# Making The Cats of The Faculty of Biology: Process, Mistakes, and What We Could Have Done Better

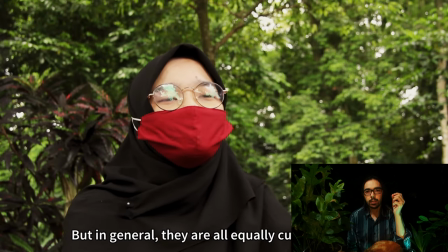(32:07)
We had her speak in English and Bahasa Indonesia, and we were cognizant of the fact that if a Western audience is watching this, it would have been better to have someone actually speaking in English,
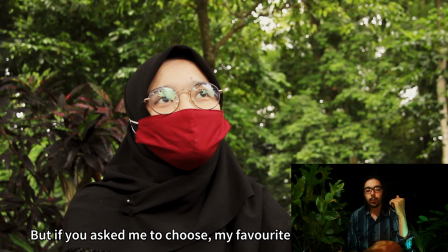(32:25)
so you don't need to read subtitles but when we did it in English and in Indonesian
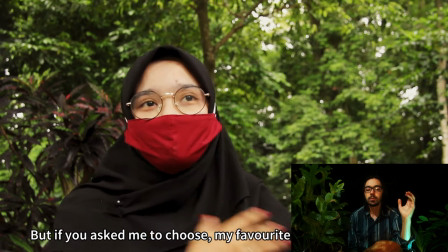(32:29)
she was far more confident speaking in Indonesian so
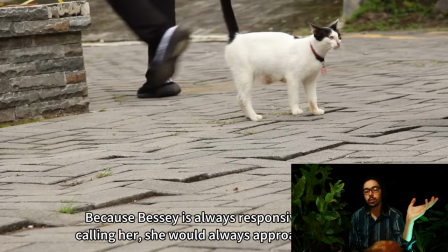(32:34)
we decided that yeah we should have her speak in her native language and
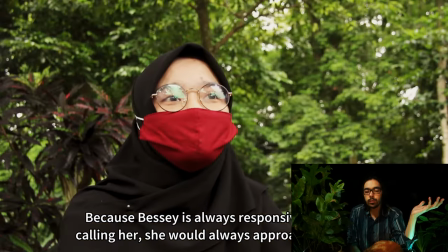(32:39)
you know if you don't like reading subtitles you've got to deal with it if
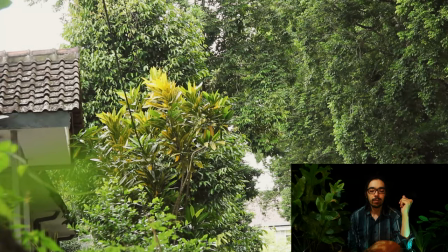(32:45)
you don't like foreign movies you've got to deal with it because in the end it was actually the correct decision as
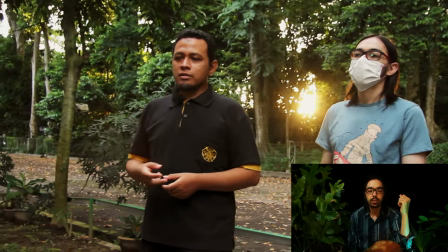(32:50)
well have her speak in her native language and actually be confident when she's speaking
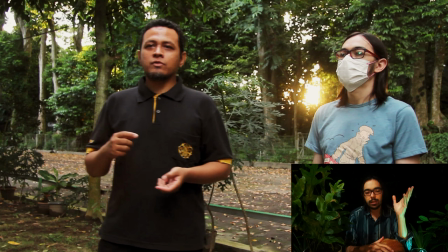(32:57)
So, just a reference again to the sun. A simple thing, the shot is not really in focus. It's a little bit of a Dutch angle,
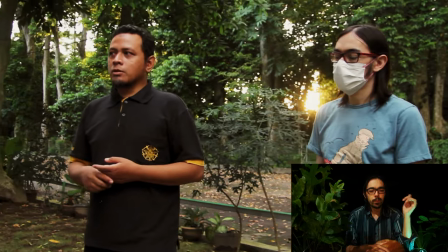(33:10)
although it's also a little bit of an illusion because I'm shorter than Marie, but when you've got the sun behind you like this and it's not causing too much trouble,
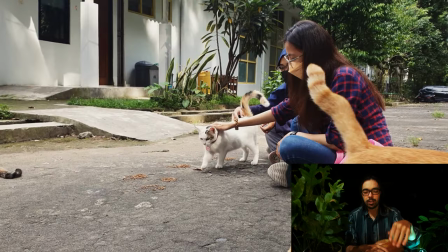(33:20)
just a nice shot to have.
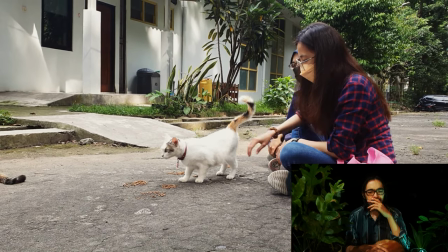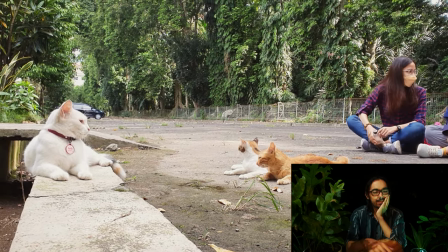(33:27)
That's just a great shot of Oe there.
Interaction with them. And like Beshi.
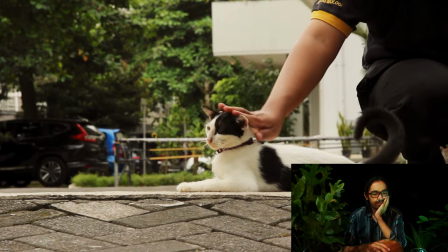(33:33) Beshi also has another name in HIPAA faculty, science faculty.
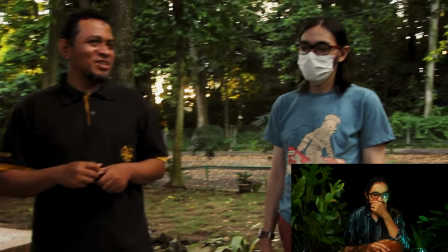(33:39) They call Beshi Chinta because of... Chinta.
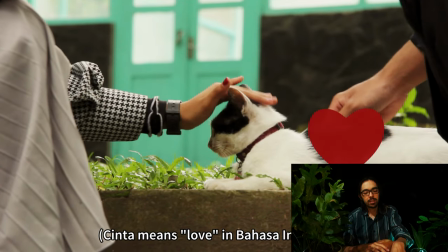(33:46) Like the black heart shape in the left side of the body of Beshi.
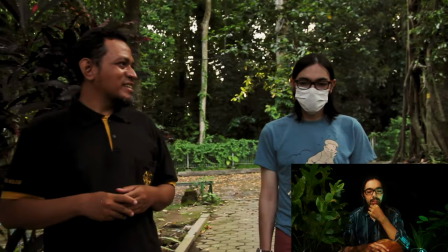(33:52)
Heart SVG over her heart shape there.
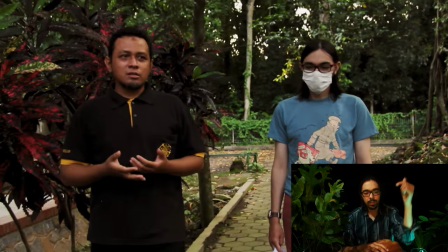(33:56)
The only time you see me being really cute, except for the arrows of the polite photobomber, we don't come back to this again.
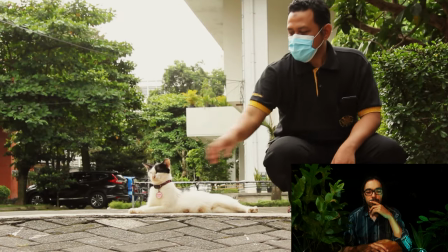(34:08)
And you can see all the mosquitoes. Or just other insects.
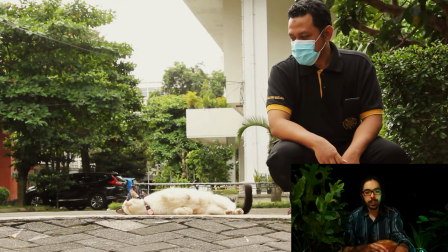(34:17)
I want to point out that, I said before that Ruri loves the cats, but we cannot, I cannot understate how much he and his waifu we don't see her but because she's
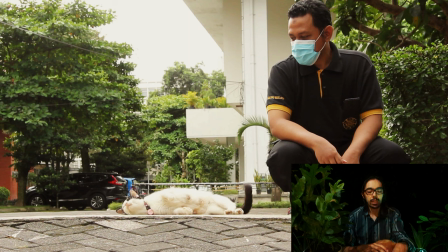(34:34)
very shy I think if you're paying attention and you're watching and the way he looks at Bessie you know that he genuinely loves these animals and you know I could only say that through the shot
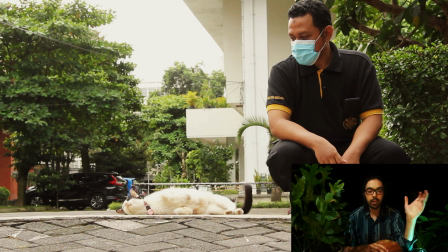(34:48)
and and you know yeah we're lingering on this shot and the fact that she's just chillaxing and I really, I just I think it's worth emphasizing the fact that
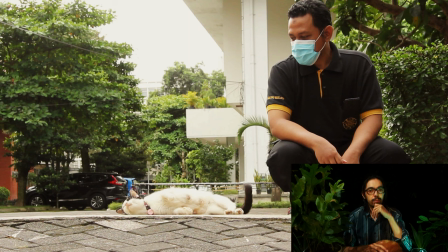(35:03)
I would say he feels obligated on an ethical basis but they're not obligated in any other
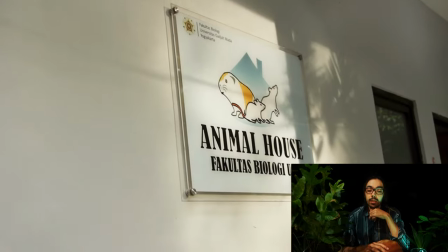(35:09)
way to take care of these animals they just do it because they A. love animals and B. they love the cats
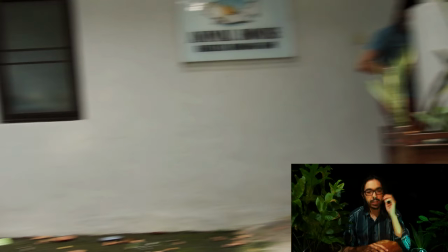(35:20)
I think this is actually an interesting transition because the question was whether to have titles
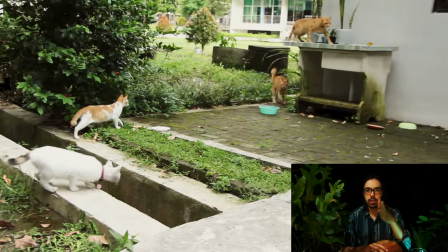(35:30)
in between scenes sort of introducing each section and
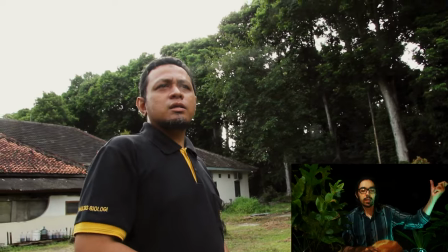(35:35)
instead we have the sound of the motorbike passing the shot looking
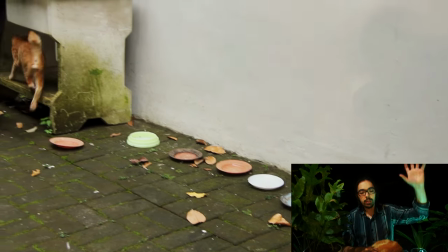(35:43)
at the cats and that's the transition starting with the fade from Ruri looking at Bessie to showing
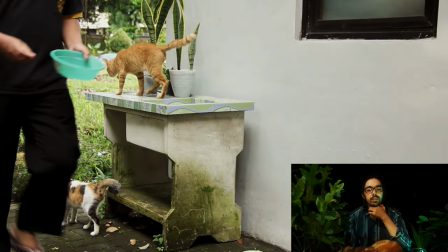(35:51)
the animal house So instead of having titles introducing the next part, we're just relying on sound.
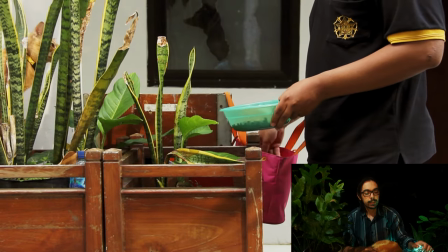(35:57)
And yeah, I could say that fade and the movement of the shot. I will slightly point out the fact that the lens was dirty there.
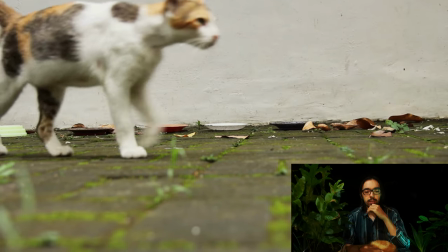(36:06)
Not a great shot either. That was actually the very first shot that we filmed.
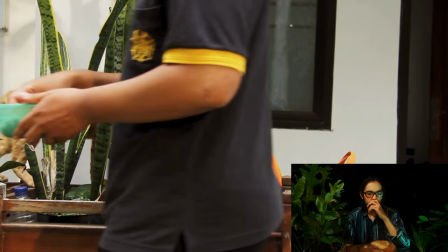(36:23) If we fit in near the Yuta's building, we get from the...
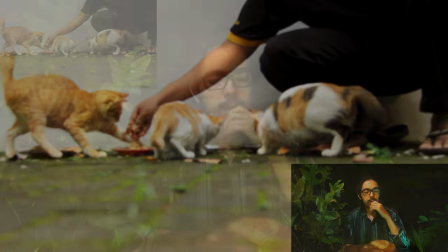(36:29)
Out of focus as well. But had to use the shot.
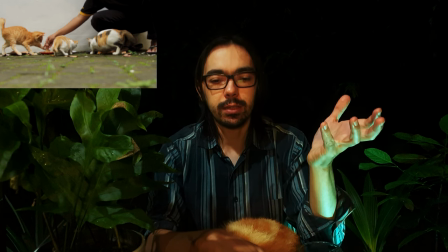(36:32)
Ruri discussing where he's feeding the cats, saying, you know, having a clean feeding area.
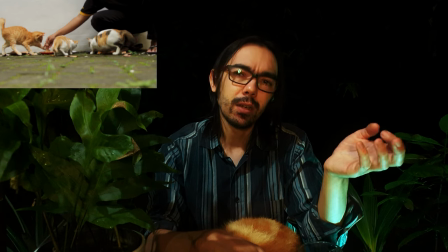(36:40)
I think this is maybe a boring thing. You know, there's no drama in what he's saying.
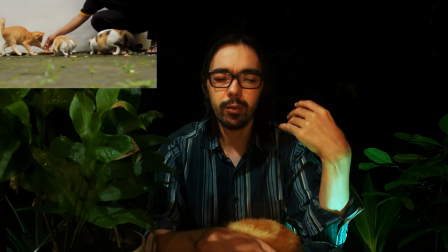(36:46)
He's just describing something very routine and mundane, I think.
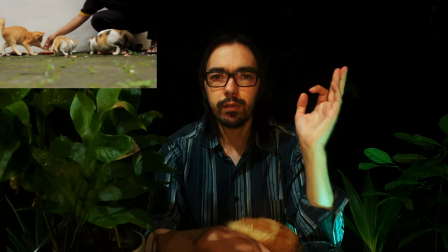(36:49)
But I actually thought that it was valuable to include this context because, you know, later on when I discuss maybe, you know, there are some people who hate the cats.
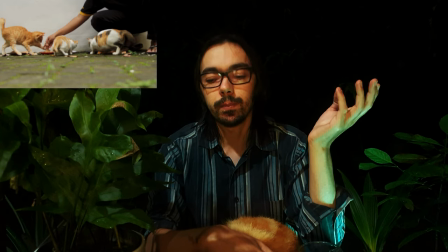(37:03)
It's true that people are actually annoyed by
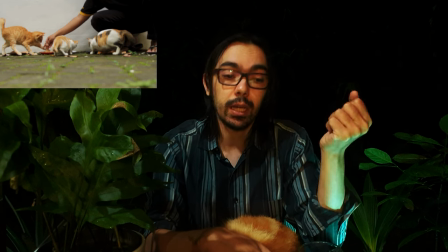(37:09)
cats and their presence and they just don't like cats and they can consider cats dirty.
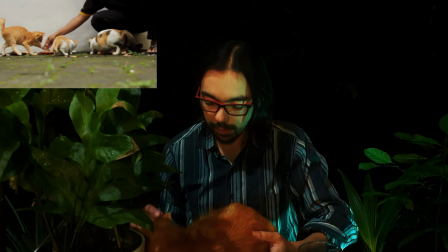(37:16)
Come on.
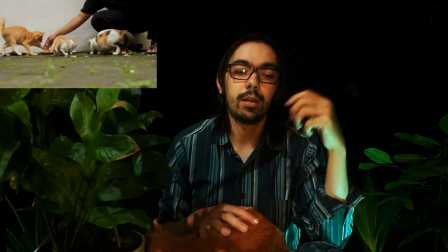(37:19)
And they consider cats dirty because they're making a mess wherever they are, as well as where they eat.
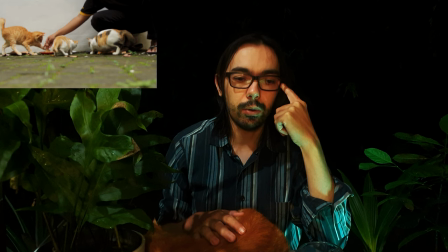(37:28)
So, you know, I think it's important to actually add some context there and say that, you know,
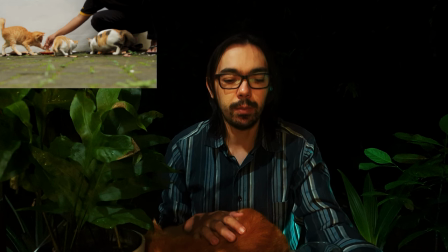(37:37)
Ruri is feeding the cats, but he's also making sure that they're not disturbing the environment around them and potentially annoying other people around the faculty who don't like cats.
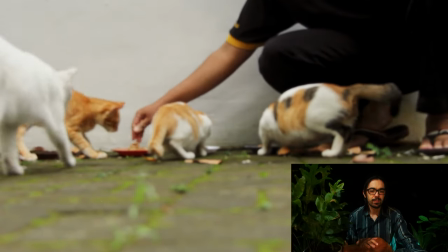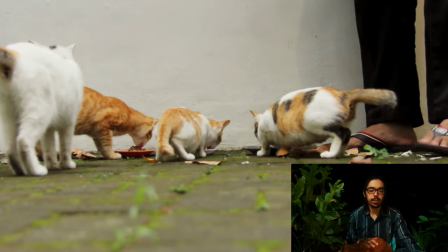(37:52)
just pointing out the fact that this is a documentary about the cats of the faculty of biology but there are cats that are you know from the adjacent
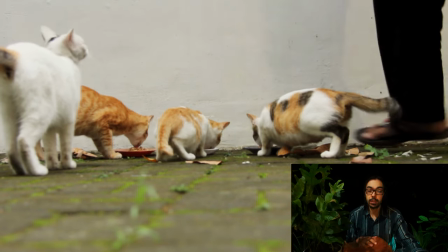(38:01)
faculties that are also being fed because hey there's food there and they're also going to want
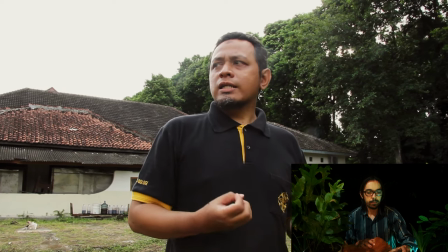(38:06)
to eat make more crowded and the biology cats
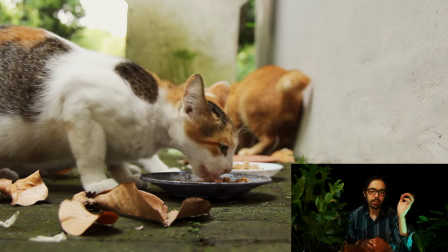(38:11)
not have enough food subtle subtle thing if you listen enough food
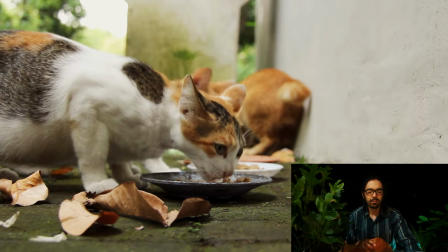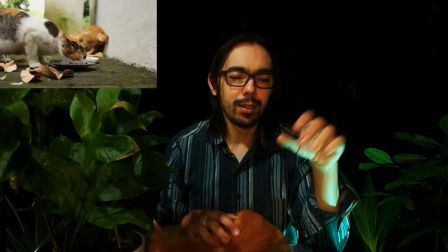(38:24)
and then another like it's a frog that's just me trying to make sure that
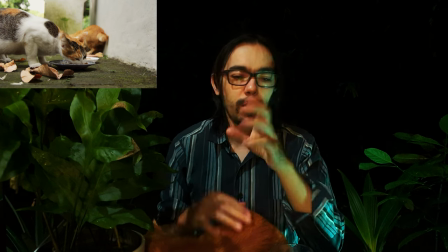(38:30)
you know to fix some noise and so I just took a little clip edited it later again
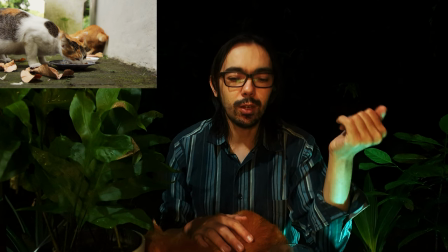(38:38)
something that you might never notice if you're not paying attention to the sound but now you're going to notice it
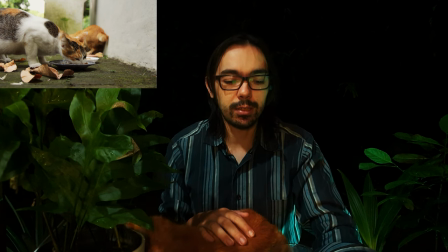(38:46)
it's just a subtle repetition of the sound because I just copy pasted the clip so that I could replace something else
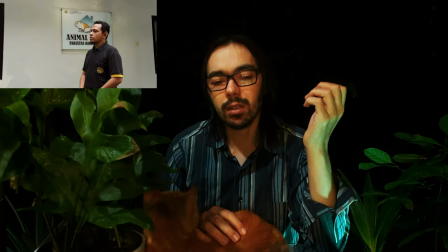(38:58)
basically myself and my wife and just commenting on the on the noise issue again the camera was fire here
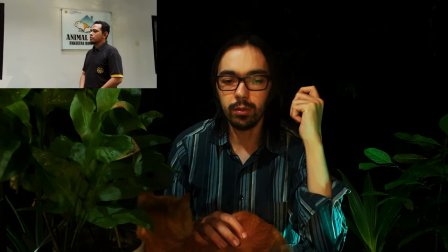(39:06)
if I could do the shot again first thing I would do is I would put the microphone you know right near him or maybe I get someone to operate the boom but you know
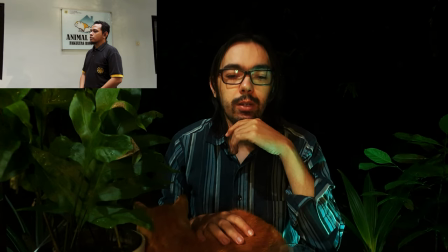(39:15)
I don't I you and I could not hire someone to do that.
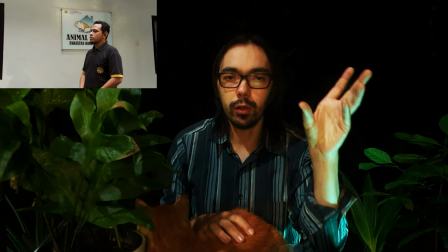(39:18)
So, yeah, first thing we could have done is just put the microphone nearer to him so that we could get some proper sound.
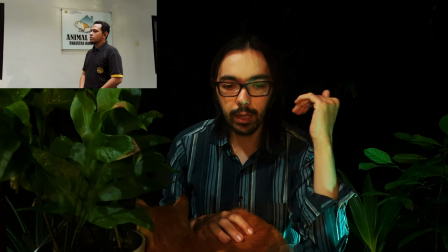(39:25)
But here, the microphone is...
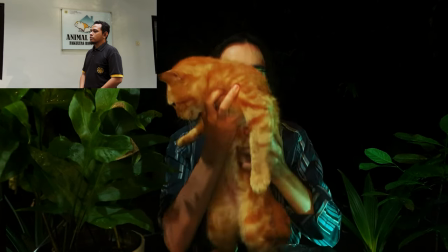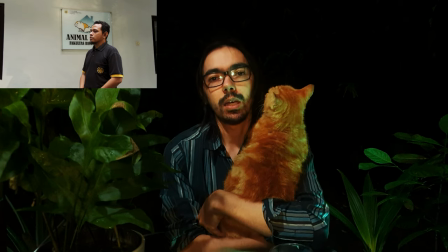(39:37)
The microphone is... The microphone is, you know, on the camera, and the camera is a bit far.
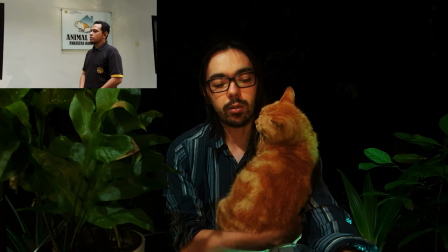(39:46)
So, yeah, the sound quality is just not great. maybe the in terms of being able to
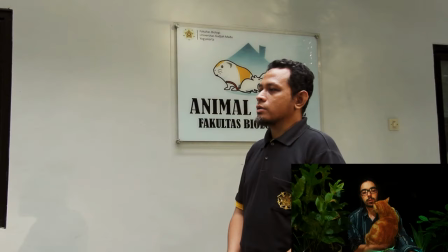(39:53)
hear Ruri the the worst in terms of quality.
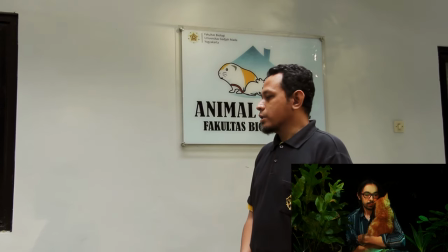(39:58) Lakshmendra also likes cats and we feed them here because if we saw cats getting enough food
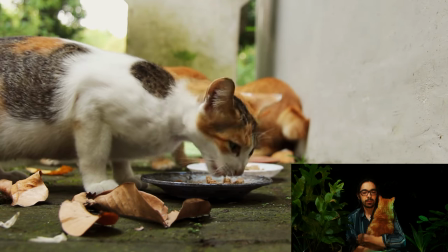(40:06) it's like what a pity for them so it's cruel to let them.